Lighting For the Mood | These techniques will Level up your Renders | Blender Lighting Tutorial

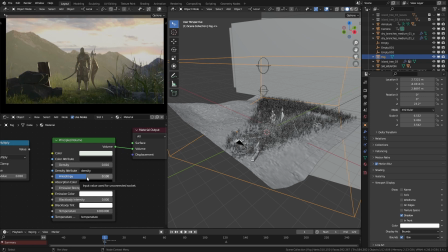And this anisotropy value, it gathers the volume around the light or around the dark parts of the scene depending on the value you set.
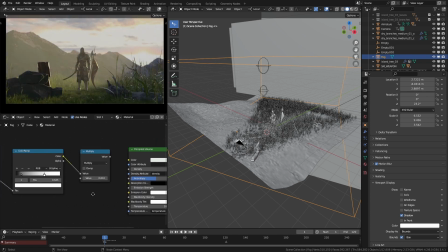Here I set it to 0.1, and you probably already noticed that I have something else in this setup.
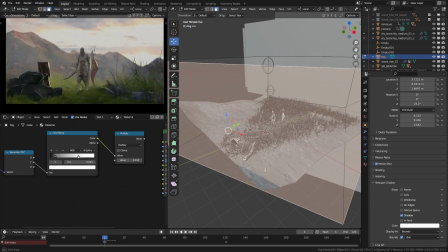I created a gradient mask for the fog.
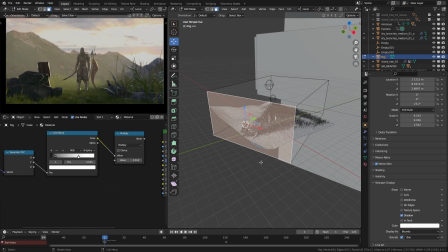I selected this face of the cube, put the 3D cursor there and then set the origin to 3D cursor.
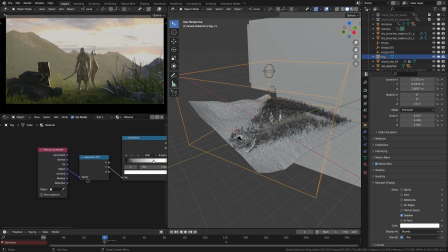Then in the shade editor, I can use the object coordinates with a separate XYZ node to get a gradient like this.
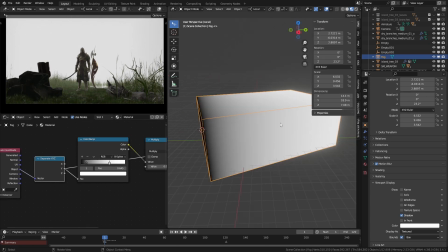By the way, I didn't apply the scale or rotation when I scaled up this cube. That's important because otherwise I have to use a separate method to get this look.
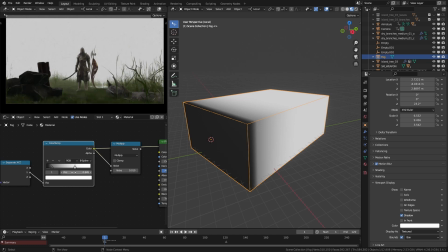After that, I use a color ramp node to adjust the gradient and then multiply it by 0.01.
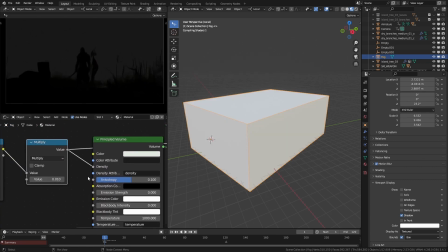Plug that into the density. This creates a nice gradient for the density.
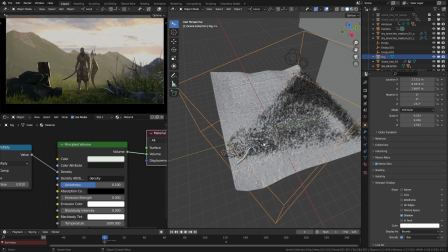Near the camera, you basically have zero mist, but when you step forward, it slowly starts to get more dense.
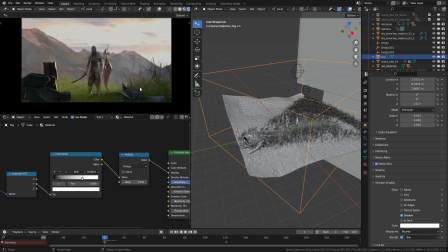And another thing to notice is the composition of the scene.
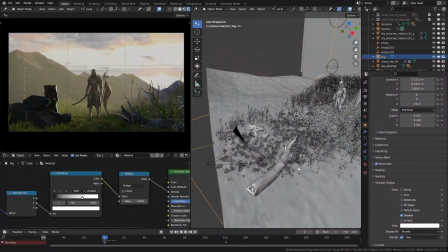If you look at this scene, stuff like this branch is placed in a way to drive the viewer's attention towards the subject.
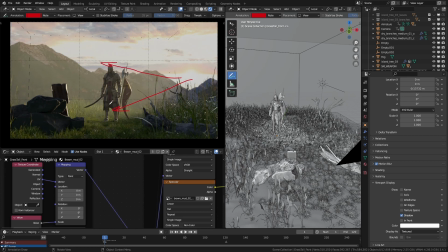Sunbeams coming from behind give the subject a nice rim light and create that contrast between him and the background. Even these mountains works as an invisible guideline.
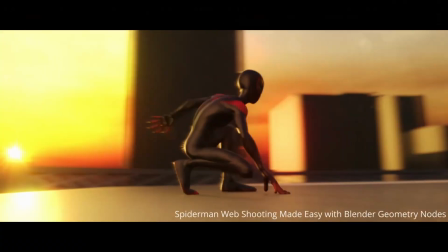If you watch my recent video where I showed this simple demo, even in there,
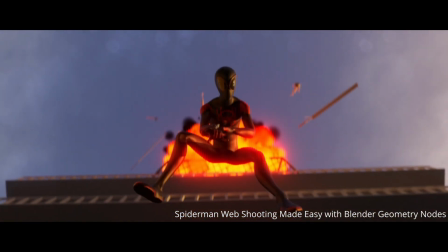I manually placed these pieces from the explosion to drive attention towards Spider-Man.
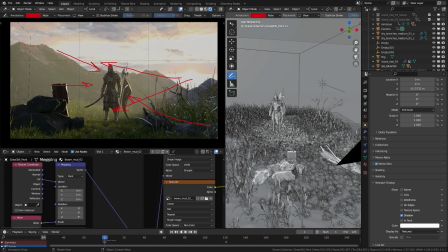These things really help to control the viewer's attention, especially if you got a lot more going on the scene.
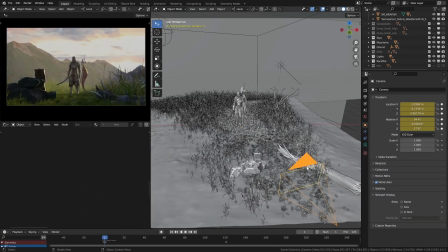Another way we can control the viewer's attention is by using depth of field. In camera settings, I enable the depth of field and choose the
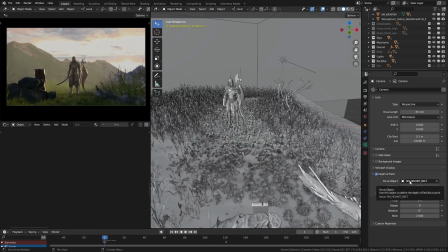knight's helmet as the focus object and set the f-stop value to 1.4, which creates a shallow focus. You can go for a higher f-stop value, but I am a big fan of shallow focus.
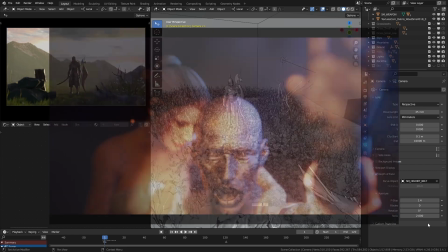A bit too much actually. and I set this ratio value to 2.
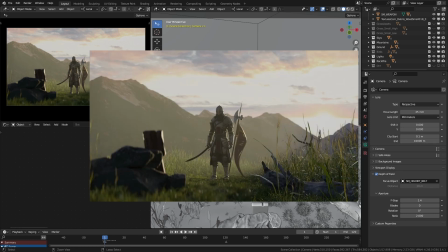That way I can get an anamorphic look to bokeh. And let's talk about these birds.
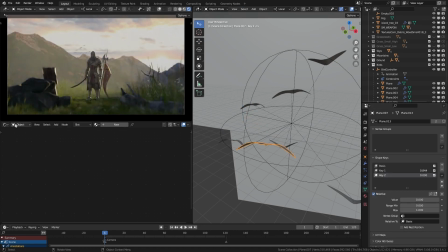I created a simple bird shaped mesh and used shape keys to animate it to look like it is flying.
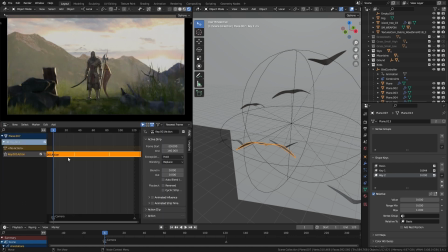Then in the nonlinear editor, I select that clip and add some repetitions. Then duplicated the bird object a few more times to make a flock of birds.
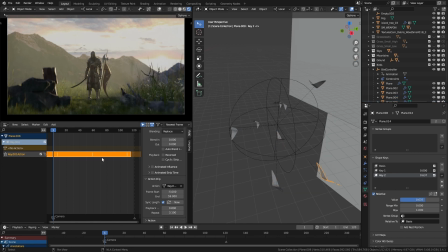Offset the animation strip just a bit.
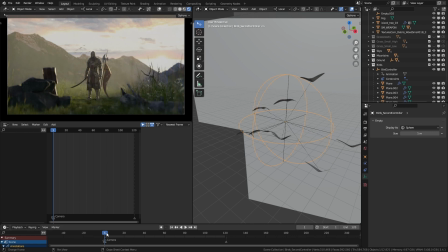Then parent all of those birds to an empty object and animate its location to move the flying birds. Also, another thing to notice is they are not flying towards the sun.
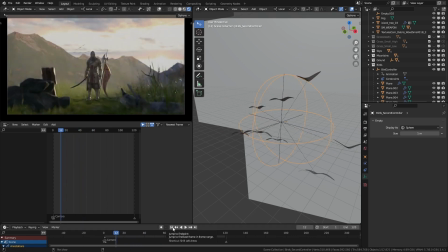When birds or helicopters or anything goes towards the sun, we once again get that sunset vibe, the ending of something, which is the opposite of what we want. That's why I make sure they fly up and away from the sun.
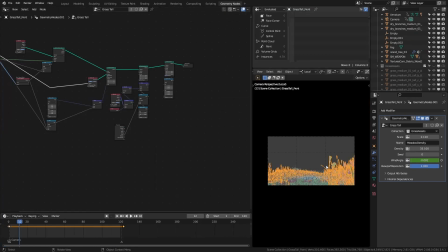Then I modified my grass scattering setup to add some movement to the grass with the wind.
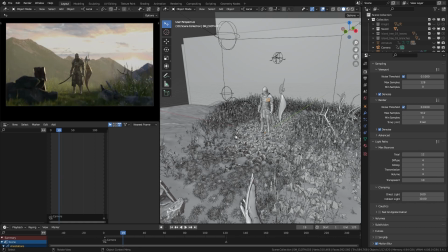I kept it very subtle. So we finished the lighting stage and now it is time for the render.
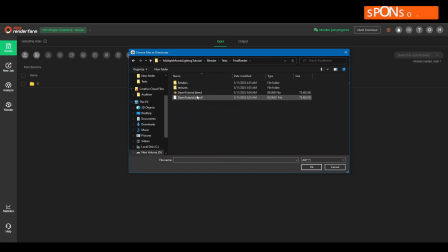For all the rendering of these animations, I relied on the powerful capabilities of Fox Renderfarm,
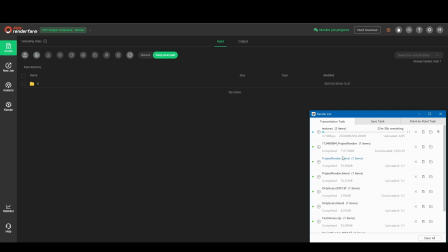a leading cloud rendering service.
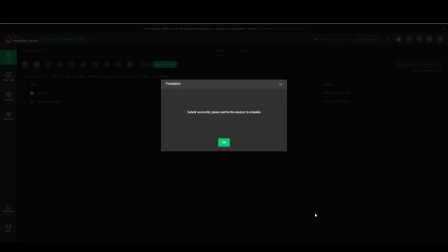With its lightning fast and secure rendering, Fox Renderfarm supports a wide range of 3D software,
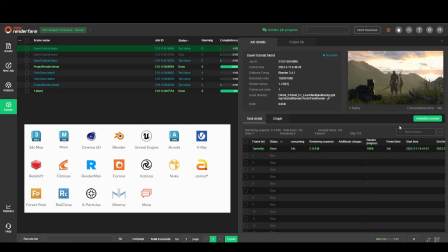renderers, and plugins.
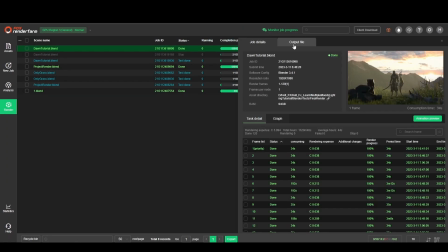Plus, its flexible pricing options make it an excellent choice for both small and large scale projects.
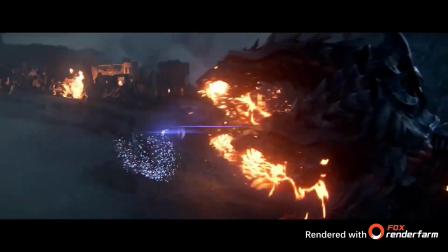Not to mention, Fox Renderfarm has even been trusted to render some of the biggest titles in the industry.
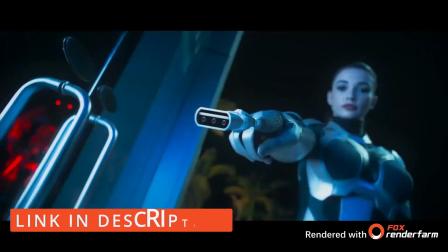Check out the link in the description to get a $50 render coupon
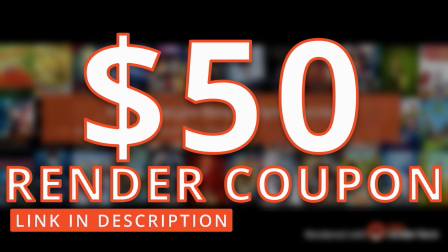to render your next big animation with Fox Renderfarm.
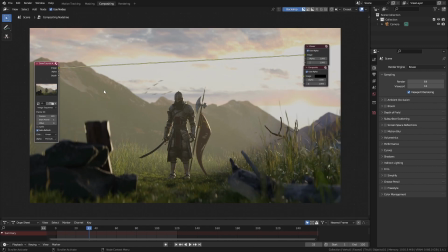After the rendering, compositing is the next big thing. This thing can seriously polish your final render.
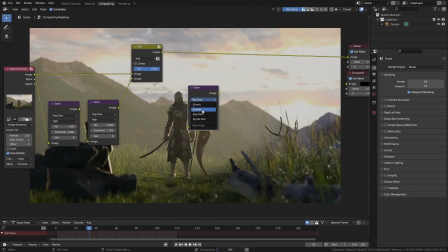For that, I much rather prefer using something like Resolve or After Effects.
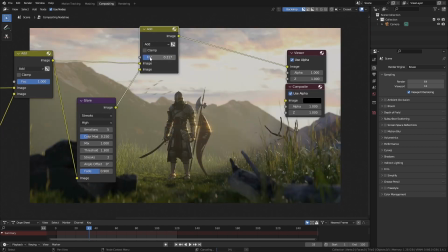They are more powerful and easy to work with compared to Blender's compositing at the moment.
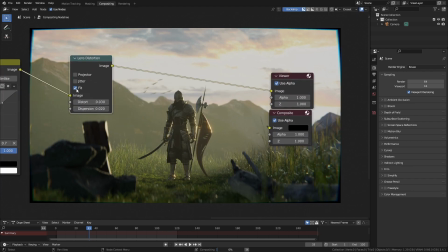But basically, I did was I add some glow, lens distortion, lens flare, some color grading and grain.
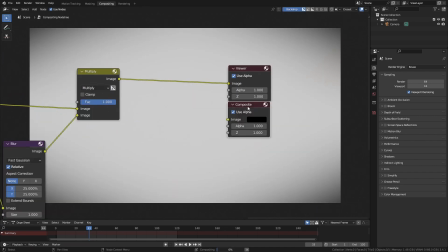And we ended up with something like this.
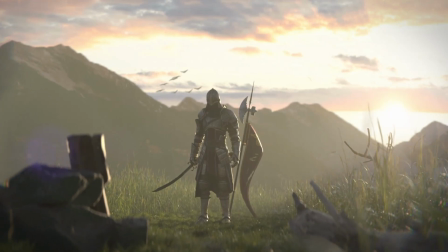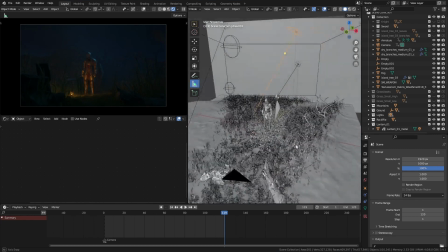For the next scene, I want to add some feel to the scene. Once again,
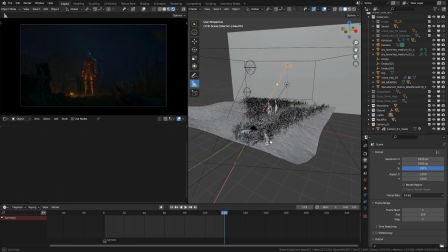the scene we are working with is a bit challenging because we got an open field and almost fixed camera angle and movement.
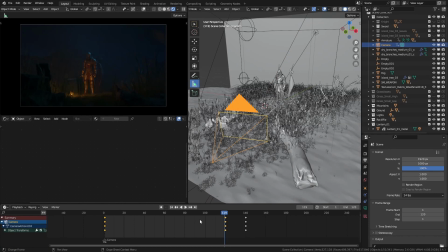So what I did was I slowed down the camera animation. I created a keyframe in the middle of the animation and dragged it to the end, cutting down the camera speed by half.
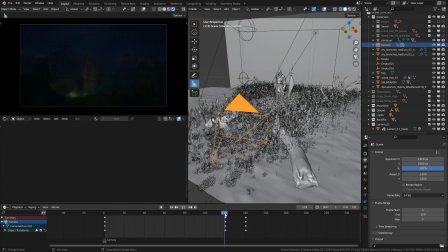This slows down the animation and makes you wait. I also brought the camera down a bit more.
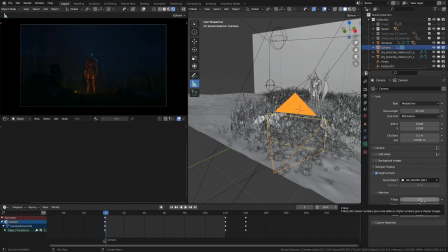In the depth of field settings, I increased the f-stop value to something like 2 or 2.4. This will put a lot more of the environment into focus,
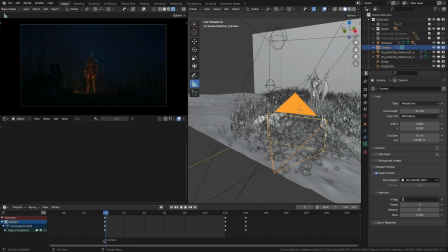giving the feeling that our character is not the only thing here. Now let's talk about the lighting. People fear what they can't see.
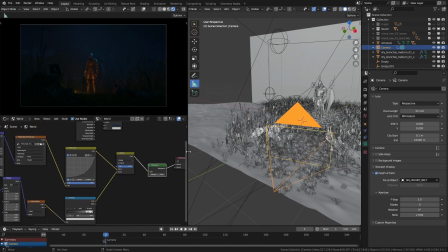So when doing a scene like this, I only want to show a little,
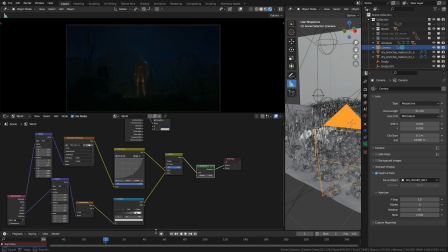just enough to give the viewers an idea of what they are, but not too much to make them feel comfortable.
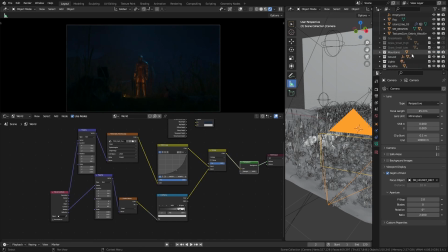So there was no doubt for me to go for a night scene.
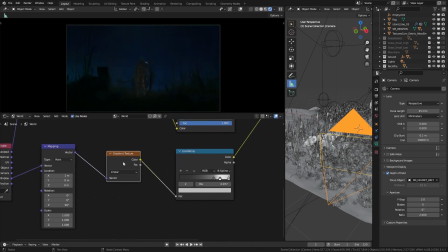For the night sky, I start with a linear gradient texture and map it to the window texture coordinates.
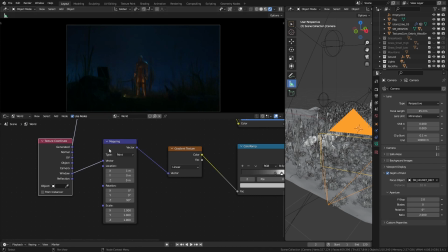This will map this texture to whatever the window we are viewing from.
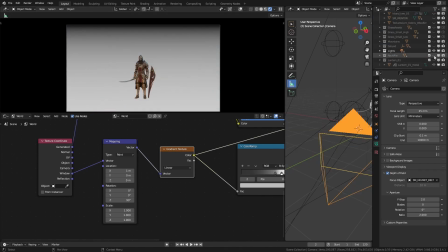In this case, camera view. Change its mapping values to make the gradient to go from top to bottom.
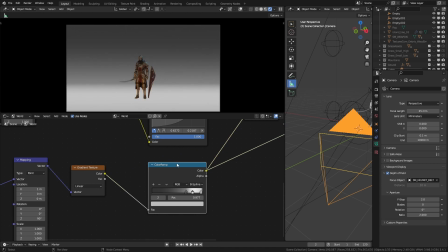Using a color ramp, change it to something like this. Then I import another environment texture,
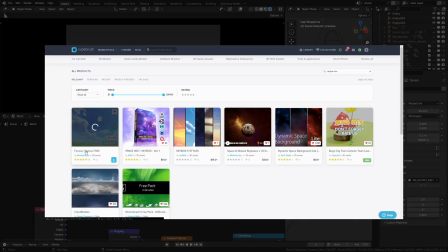Moonless Night Sky from Fantasy Sky Pack, which you can download for free from CubeBrush.
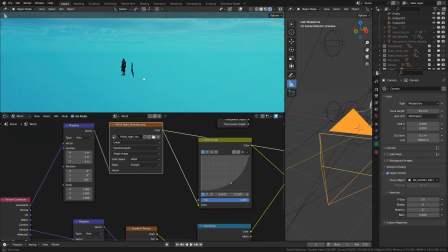This pack contains a bunch of stylized sky images. Run it through a RGB curves node to darken it a bit.
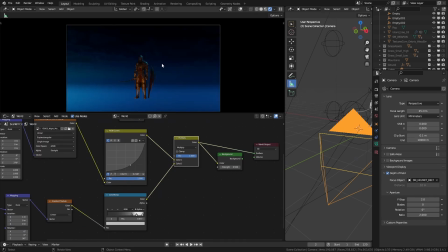Then multiply with our previous gradient to get this dark night sky with barely visible clouds.
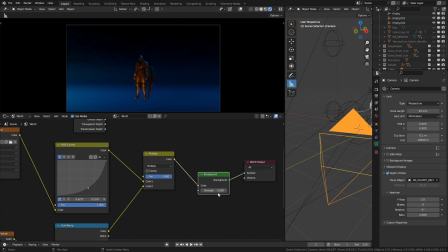Use this as our world color, and for the strength I set it to 0.5.
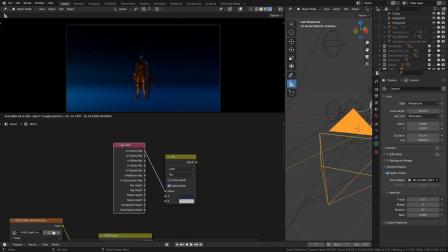Also, here I have another setup. What this does is it sets two things, one for us and one for the scene.
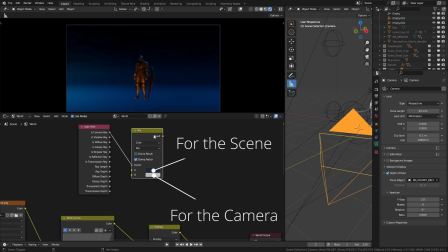If you look at this example, here all you see is white.
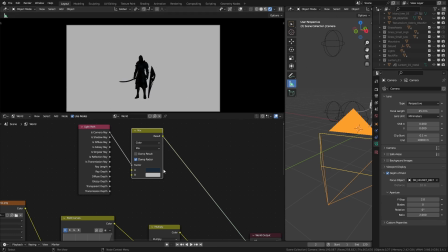Let me turn off the lights. Now, although the background is white, it is not lighting up anything.